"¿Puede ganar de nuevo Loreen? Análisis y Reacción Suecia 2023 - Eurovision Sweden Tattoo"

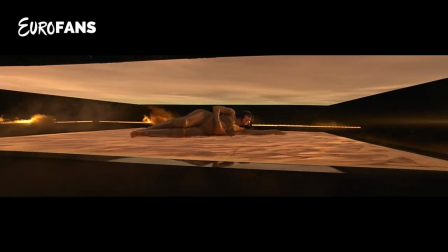[8:01]
Fijaos que este plano es increíble, nunca antes nos habíamos encontrado con un plano,
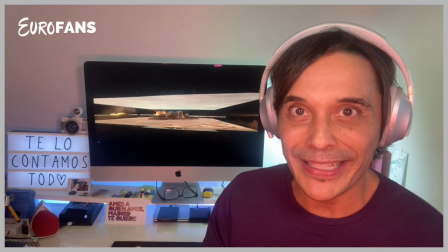[8:05]
al menos que en mi memoria yo recuerde, con un plano de esta categoría, un artista entre dos pantallas, tumbada, y donde empieza a cantar en esta situación tan singular.
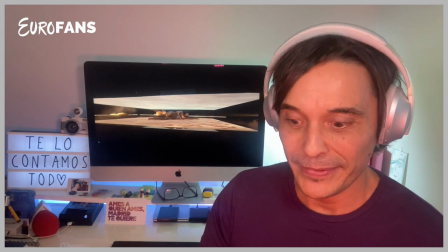[8:17]
Seguimos.
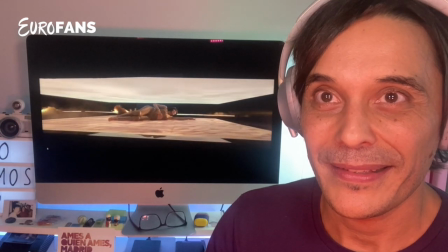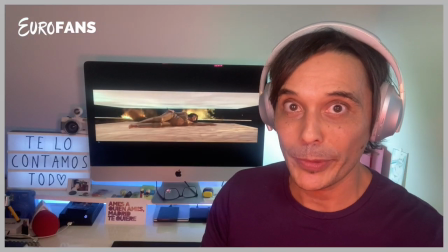[8:26]
A mí al menos el inicio musical me traslada a 2000, 2010, dance, música dance muy potente,
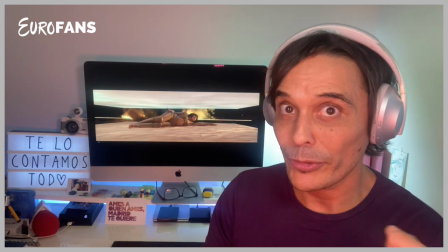[8:33]
que nada pudiese imaginar al escuchar la canción que nos podríamos encontrar con esta puesta en escena tan increíble,
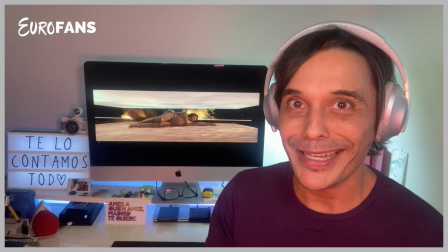[8:40]
tan interesante, que estoy deseando saborear y ver con vosotros.
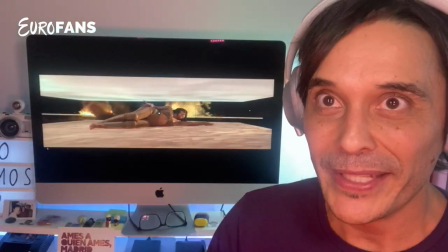[8:45]
Seguimos.
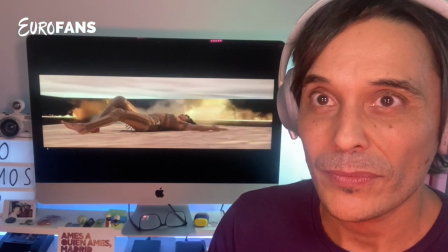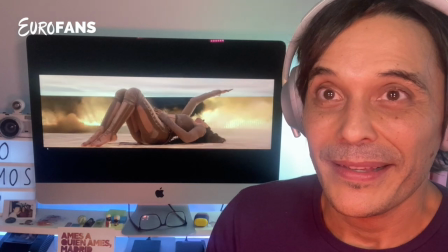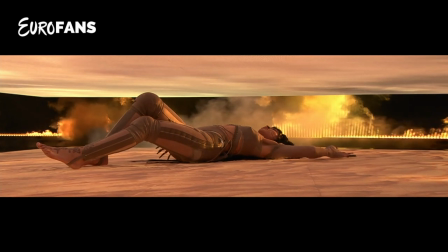[8:59]
Ella está increíble.
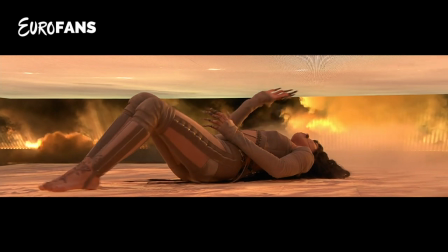[9:01]
Vestuario, peluquería, ideal para la escenografía que nos está mostrando de lo más sorprendente.
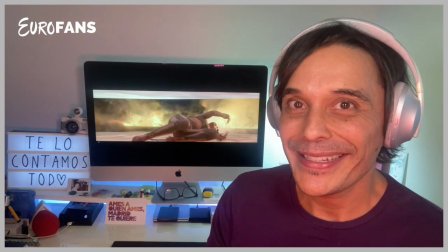[9:09]
Promete y bastante.
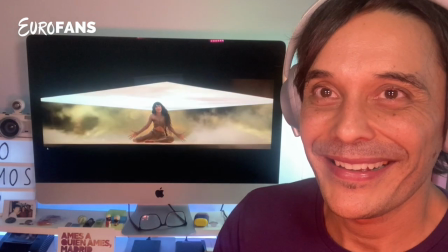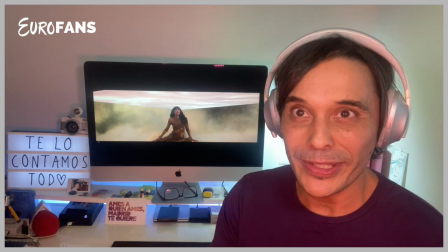[9:20]
Por lo que he podido leer en alguna entrevista, en lo que estamos viendo, este color ocre, el color de fondo amarillento,
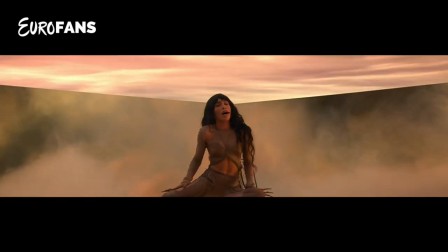[9:26]
simula el desierto, el camino por el desierto de una mujer en la que,
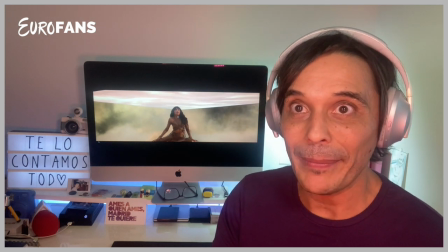[9:32]
como hemos visto antes de la canción, nos va a hablar del amor. Esto va a despegar.
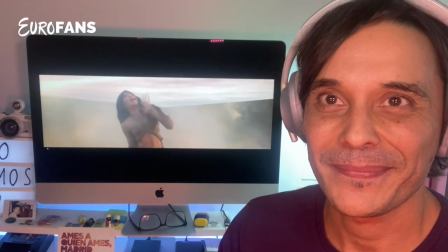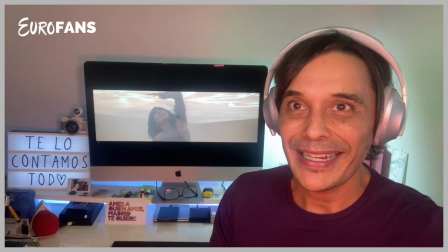[9:45]
Fijaos cómo levanta la pantalla, que es el cielo.
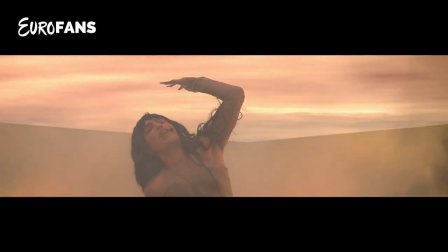[9:49]
Yo lo vivo esto como si estuviese ella en la cumbre de una duna, ya que hablamos de desierto, según ha manifestado ella misma.
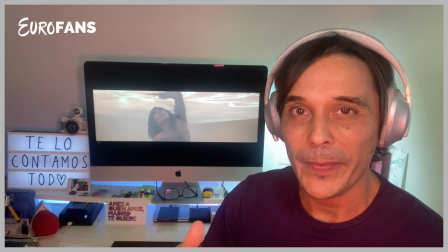[9:57]
Es como si estuviese aplastada por una sensación de búsqueda del amor y de separación,
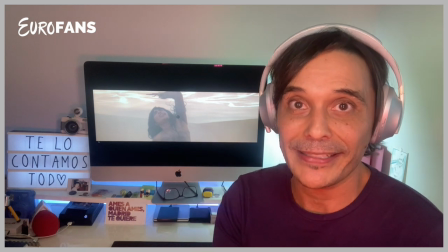[10:04]
por lo que sea, no sabemos por qué, nos ha explicado si es que se tiene que separar de una persona por el fallecimiento,
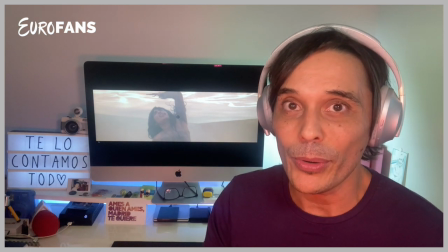[10:11]
porque se ha acabado la relación, porque no es el momento de estar en pareja, pero al levantar,
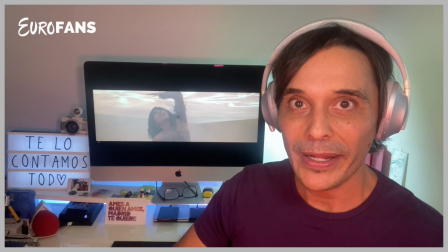[10:17]
como vemos aquí, al levantar la pantalla es como el renacer y va subiendo la voz también,
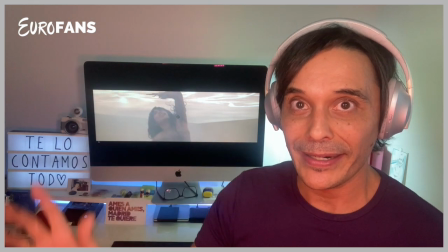[10:24]
va subiendo también el tono de su voz, y para mí es como querer trasladar la apertura emocional de lo que se viene a continuación.
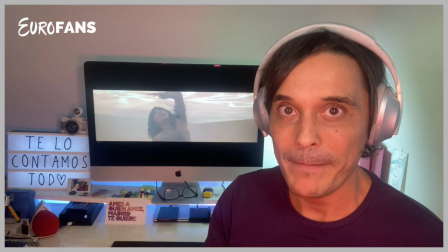[10:32]
Vamos a seguir.
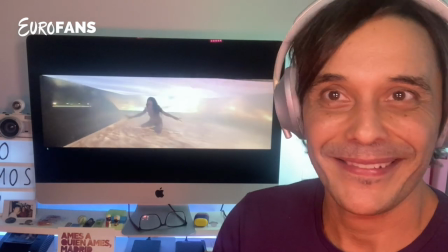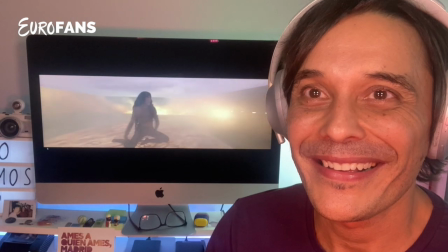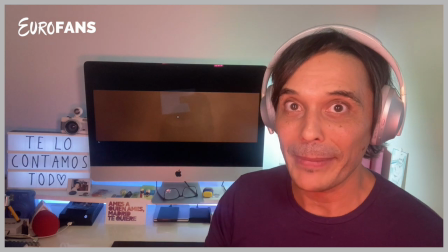[10:43]
Y la realización va a jugar un papel muy importante. Ahora mismo lo hemos dejado la imagen así, en negro, es un cambio de plano, y yo creo que va a ser el primero de algún otro que nos vamos a encontrar, porque refuerza aún más los apartados de la canción.
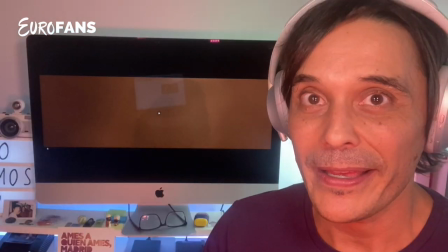[10:57]
Vamos a seguir.
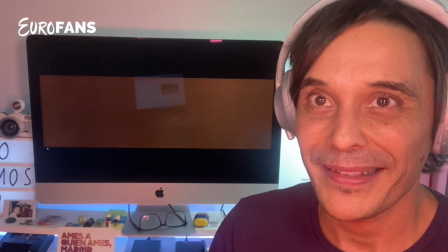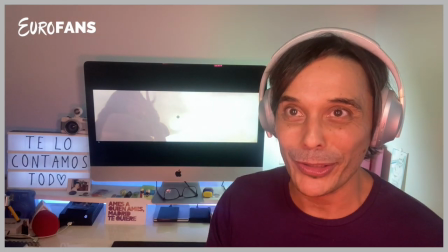[11:05]
Perfecta la realización, a golpe de sonido, desde la oscuridad a la luz, y Loren se sigue expandiendo por esta canción.
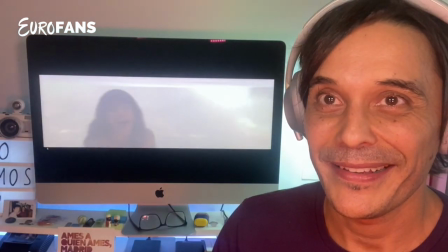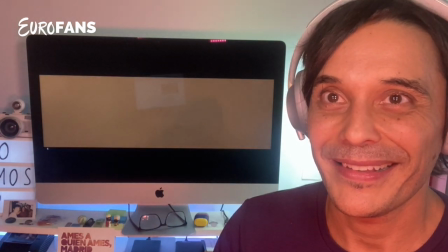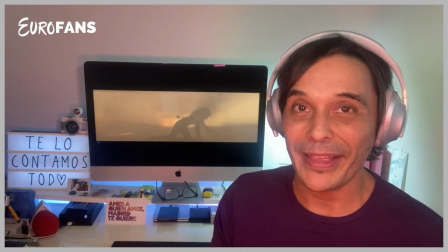[11:26]
Fijaos que aunque es muy cinematográfico, porque parece que estamos viendo una secuencia de una película directamente,
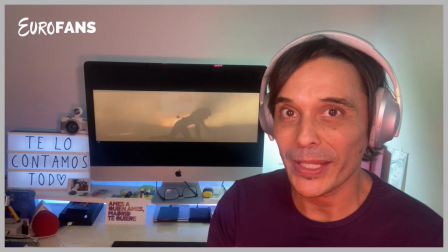[11:34]
ya llevamos dos transiciones donde de negro o de oscuro va
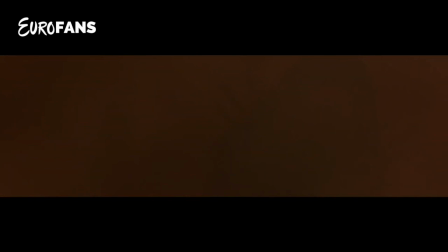[11:43]
continuando hacia la imagen en un zoom out o un cambio de plano directamente.
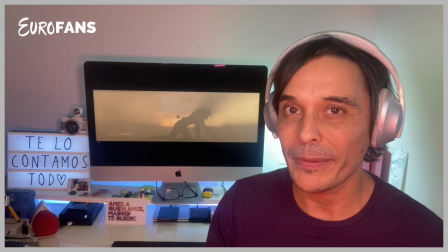[11:48]
A mí estos dos planos que acabamos de ver, transiciones, a mí sí me han hecho un poco largos.
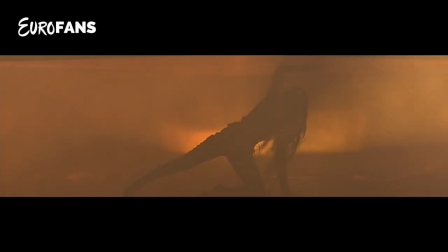[11:56]
Va perfecta la realización, pero no entiendo muy bien estos dos planos,
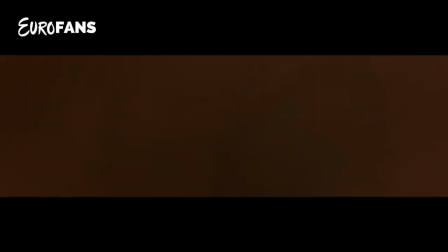[12:01]
a negro o al color más oscuro de los visuales, no sé por qué duran más de 2 segundos, se hacen largos y 2 seguidos además.
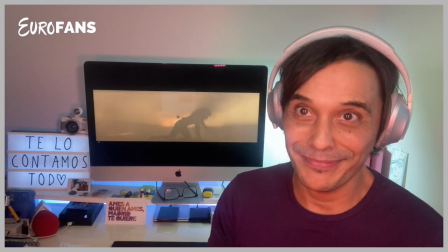[12:11]
Pero bueno, ahí estamos viendo la película.
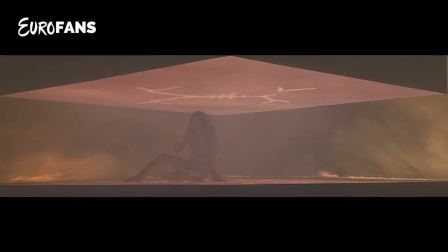[12:18]
Si os dais cuenta, un tercer plano, también tercera transición, que aquí sí que hay un cambio en la canción de dinamismo.
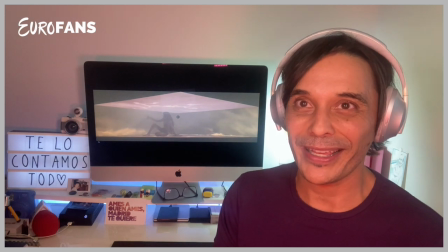[12:25]
No entiendo el porqué de su duración, se me escapa.
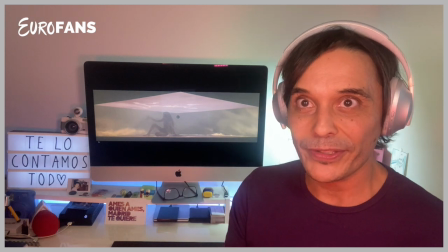[12:29]
Es como incluso da a pensar que fuese como un error de realización.
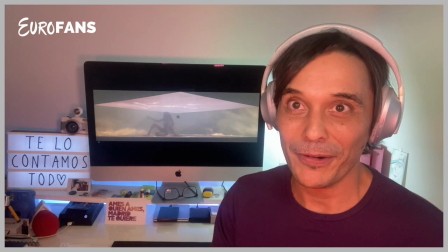[12:34]
Lo demás, hasta ahora, perfecto, sorprendente y prometedor.
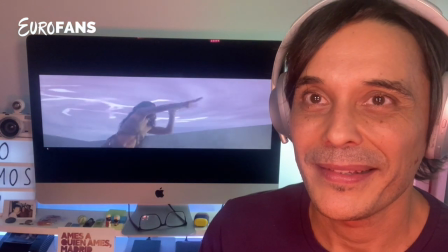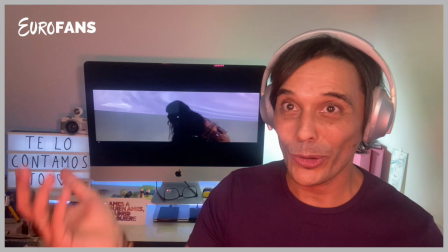[12:44]
Aquí juega ella con los visuales, como estamos viendo.
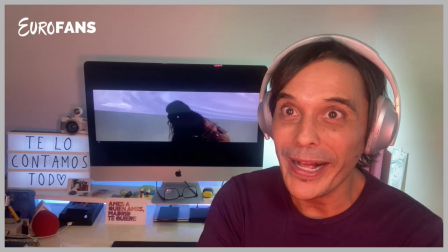[12:47]
Lo hace muy interesante, lo hemos visto ya en muchas actuaciones, pero nunca de esta forma, donde la pantalla esté completamente y forme el tejado,
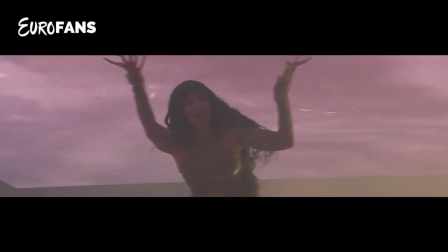[12:55]
el techo, esté cubierto el artista completamente por los visuales.
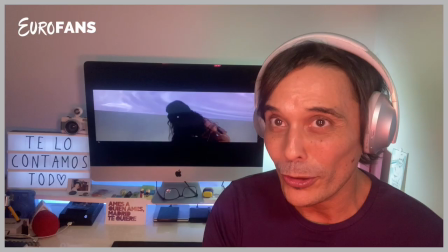[13:01]
Aquí se hace diferente, jugar con los visuales ya lo hemos visto bastante, pero de esta forma nunca, al menos, de esta forma nunca al menos que yo recuerde.
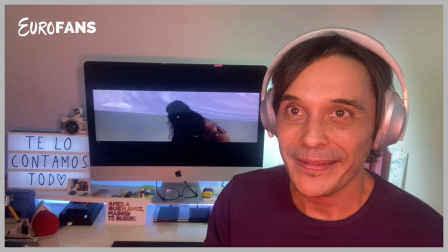[13:10]
Seguimos.
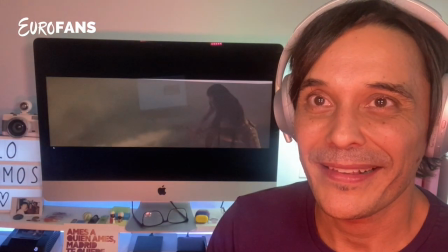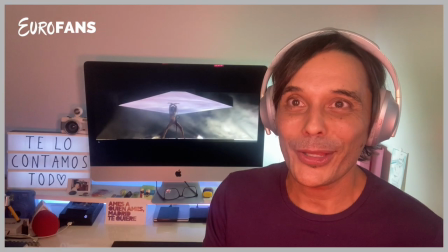[13:19]
La canción se engrandece,
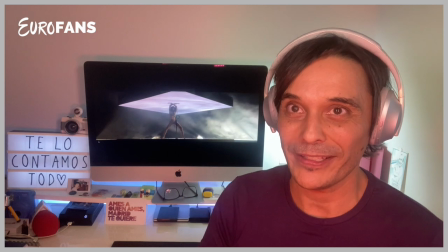[13:22]
la pantalla va creciendo y se va abriendo, el polvo del desierto se hace
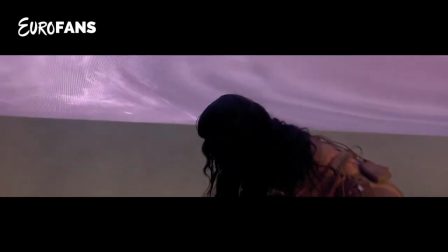[13:30]
muy presente en esta apertura, en este inicio de la canción, que ya está tomando forma, ya estamos llegando,
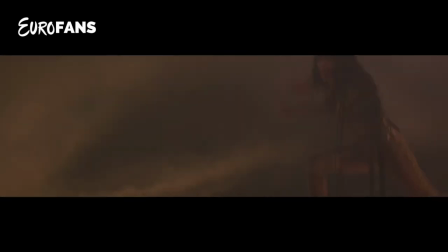[13:38]
yo creo que al ecuador de la canción, y por ahora súper, súper interesante.
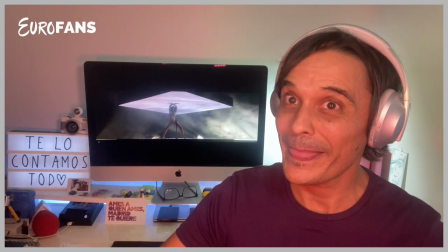[13:46]
La voz de Loren, de contención absoluta al principio, con lo complejo que es esto,
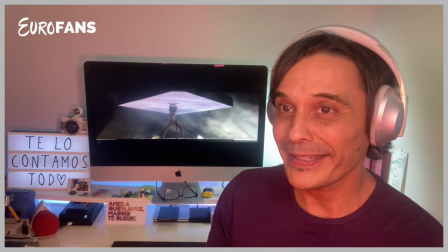[13:52]
a la subida grandísima que está haciendo en este momento.
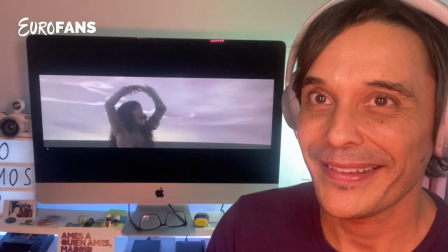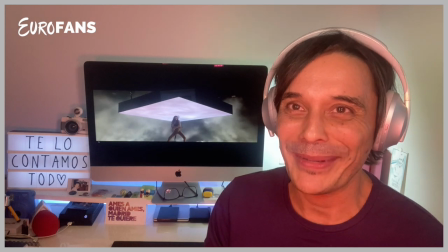[14:03]
Esta parte de me encanta porque es súper pegadiza, es muy, muy pegadiza,
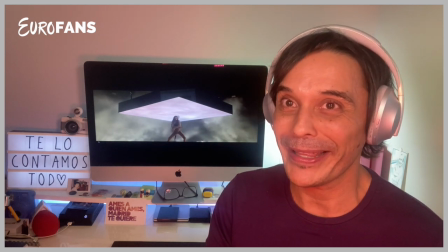[14:10]
y de eso se trata también Eurovisión, que además de la fuerza que está transmitiendo Loren, que cuidado con ella,
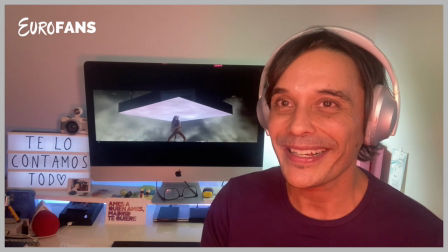[14:18]
que tenga algún ritmo peculiar, diferente, que se te taladre, que se te quede tatuado en el corazón y en la cabeza, y este es maravilloso, internacional.
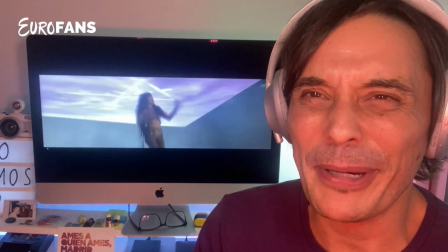[14:34]
Ella está perfecta, perfecta.
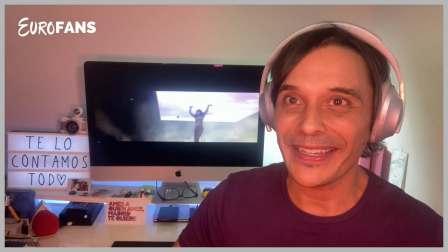[14:40]
Físicamente está ideal, 39 años, y está haciendo un ejercicio continuado de movimiento corporal.
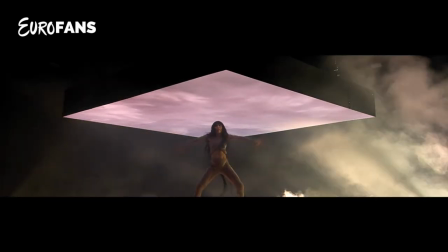[14:48]
Se está tumbada, se levanta, se mueve, se desplaza por el espacio que tiene en el escenario,
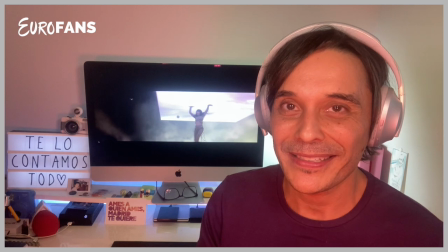[14:58]
y la voz es brutal. Se mantiene en plena forma en todos los sentidos.
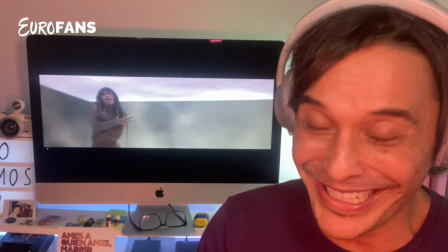[15:08]
Esto me encanta.
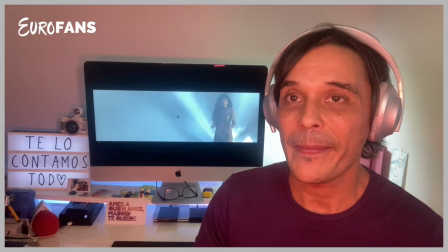[15:14]
Esta transición a golpe de sonido, al golpe de realización, está clavada y perfecta.
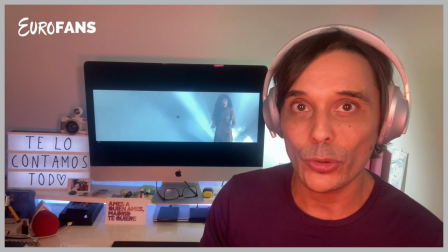[15:21]
Sube la intensidad de la iluminación y pasamos de lo ocre y lo oscuro, pasamos, al parecer, a la claridad.
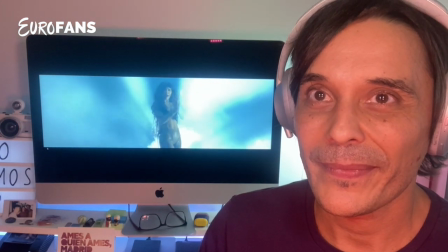[15:32]
Y a la calma.
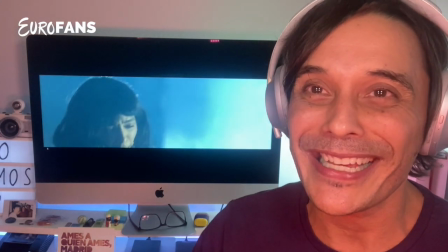[15:37]
¿Cómo se agradece estos momentos de una canción con esa energía que está derrochando en todo momento?
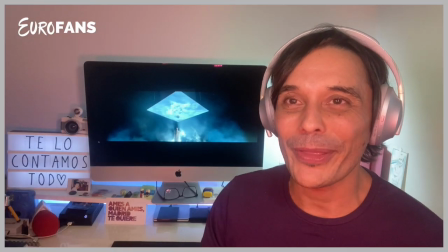[15:43]
¿Cómo se agradece la melodía, que entre la orquesta,
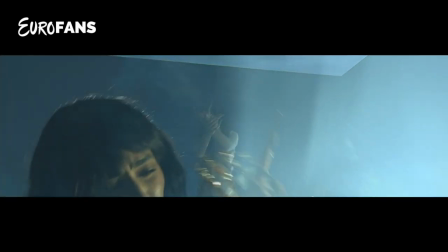[15:48]
un apartado sinfónico que engrandece, eleva, le da un punto épico a la canción?
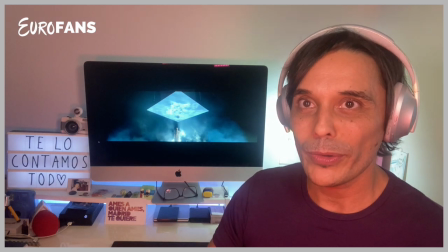[15:55]
Y fijaos el plano que tenemos en pantalla, que es como si fuese una abducción extraterrestre, ¿no?